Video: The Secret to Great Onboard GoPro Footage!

Now then, welcome to another video. In this video, I want to talk to you about how to set up your GoPros. Because to be honest, a lot of your onboard footage on track days and stuff, it's pretty rubbish, right? A lot of it's kind of rubbish. And I know you want to make it better, so that's why you're watching this video. Yeah, you want to make it better, or maybe your friends, maybe you've got friends who need to know the secret. What's the secret? It's exposure. It's always been exposure with the man on the moon kind of thing, the moon astronaut thing. It's always been exposure, okay? Not white balance, not spot meters. Ignore all of that. Set your exposure and you'll have a good time, okay? To me, these days, that's the most important thing you can set on any camera when you're doing onboard footage.
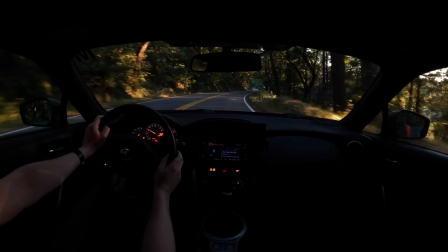0:44 The cameras these days, they'll do everything else for you. Just set the exposure.
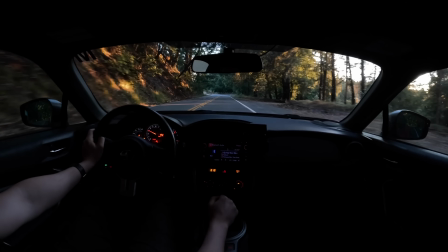0:48 And the reason you need to set the exposure is your cameras, as clever as what they are, they don't know if you want to focus here or focus there.
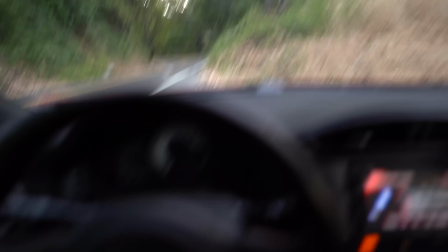0:55 Right, that's where the old spot meter used to come into it, right? But no, just set the exposure.
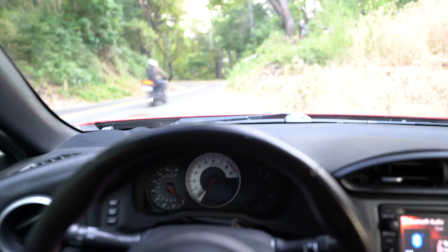1:00 You don't want it to look like this, do you? You don't want it all washed out. Oh, I can see the steering wheel good, but can't really see what's going on there.
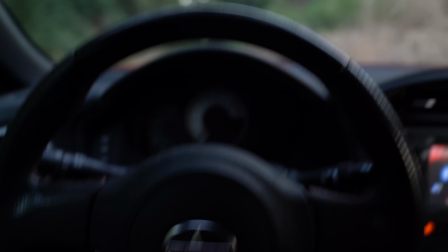1:07 You don't want it too dark. You don't want it too dark. Oh, I can kind of see what's going on outside, but I can barely see the steering wheel.
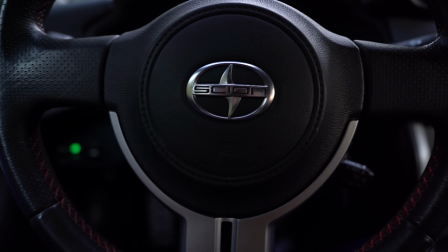1:15 You want to try and find a balance, and usually that balance is achieved by running a negative exposure setting.
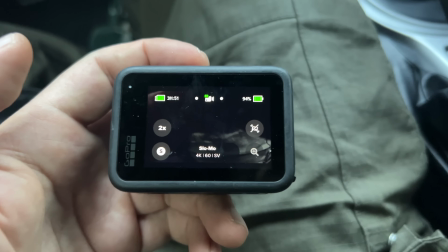1:21 So how do I set the exposure? I'll show you quickly. Settings, resolution, all that is pretty much personal preference.
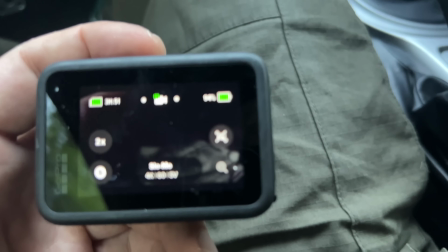1:28 I like to record in 4K, and do not ever turn stability on.
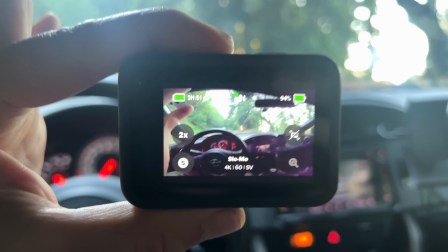1:34 The hyper smooth they call it. When it's in the car, it wants to be static. How do I set exposure?
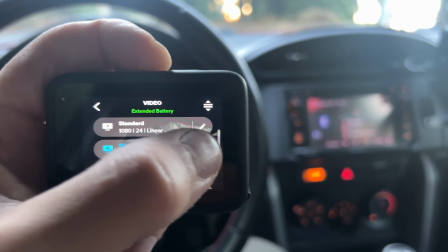1:40 Just go into your settings like this. Okay, go into the settings.
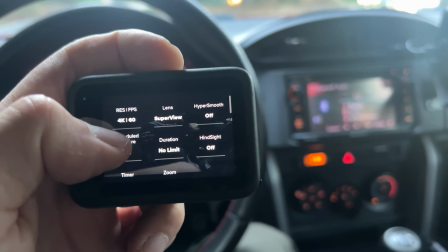1:45 We can set resolution, lens, hyper smooth off, right? That's the speed.
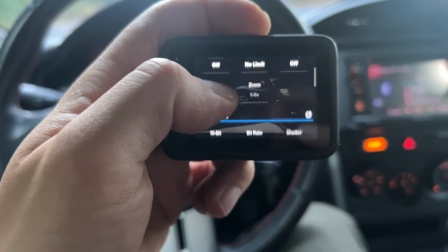1:52 Hyper smooth off, right? And I'm going to scroll down near the bottom. I'm going to see this EV comp there.
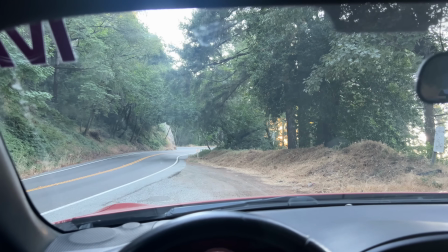1:59 You see it's on -1. That's where I start. Now it's getting a bit dusky outside, so I might change that to -0.5.
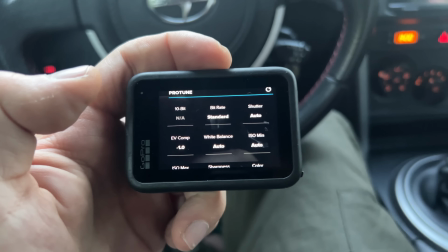2:07 We'll see. Let's go for a little drive and see how that looks. So I'm going to mount the camera just here, right?
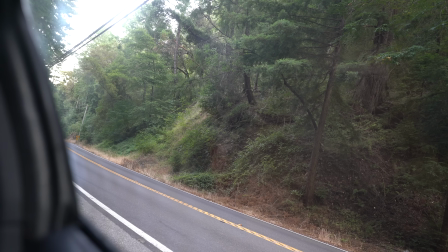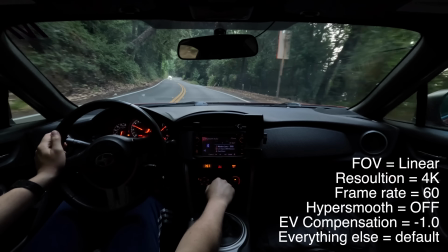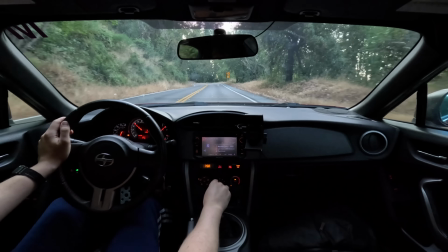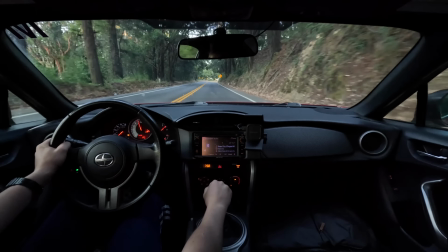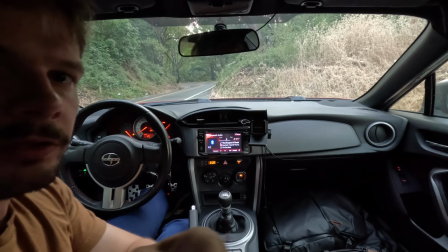2:57 Right, so this is with the camera at the default exposure settings, right?
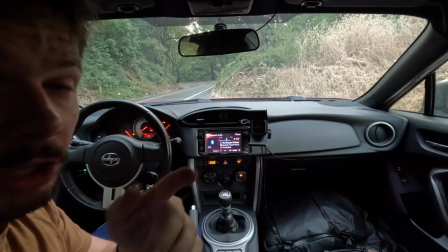3:01 Doesn't look terrible by any means because I've got the camera mounted in a decent place,
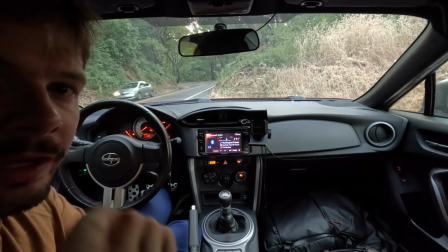3:06 and this is another rule, another golden rule: mount the camera eye level in the middle of the car if you can.
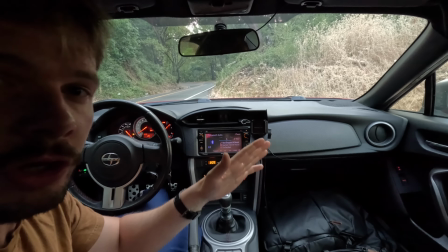3:12 These headrest mounts are good. There's all sorts of different GoPro mounts you can get. I recommend this one.
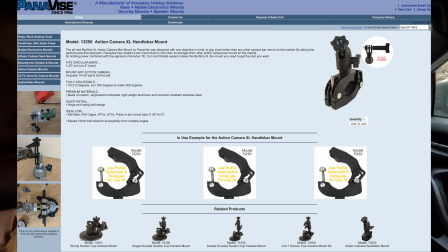3:18 That's the one I recommend for your roll cages. There's nothing better. This was actually recommended to me by someone who works at Top Gear and watches these videos, so clearly a decent man, okay? Clearly a pan of ice, it's called. Pan of ice. Go. This is the best roll cage mount you can buy.
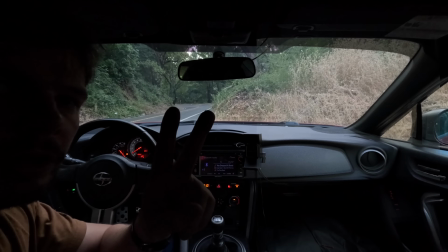3:33 Right, we're back to running -2 now. This is the lowest you can go on a GoPro.
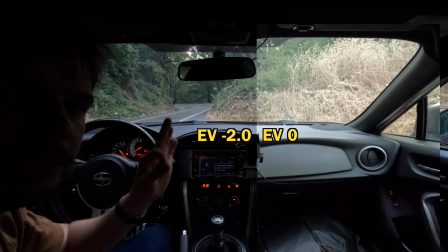3:38 Look, it just looks so cinematic and lovely. Maybe it's not the look you're going for.
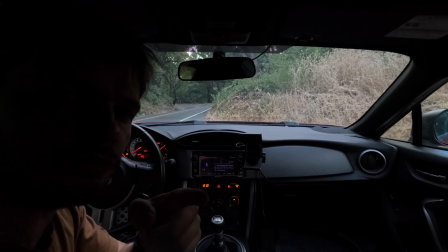3:42 Maybe you want to go a bit higher than that. Another golden rule: turn hyper smooth off, right? Turn it off. The stability, turn it off. There's only one reason why you might have that on, and that's if the camera mount's really flippy floppy, really flippy floppy.
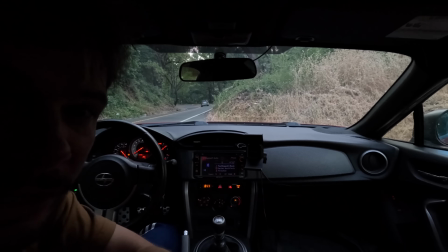3:56 If you've got it mounted good, I mean, this is not even that good, but if you've got it mounted good, turn stability off.
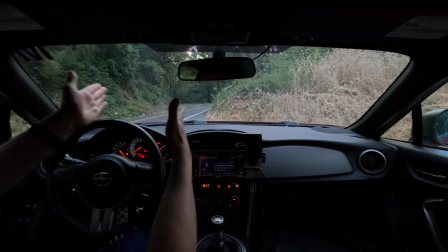4:02 It'll look way better. We don't want this gyro thing. Good for vlogging, good for skiing, bad for driving.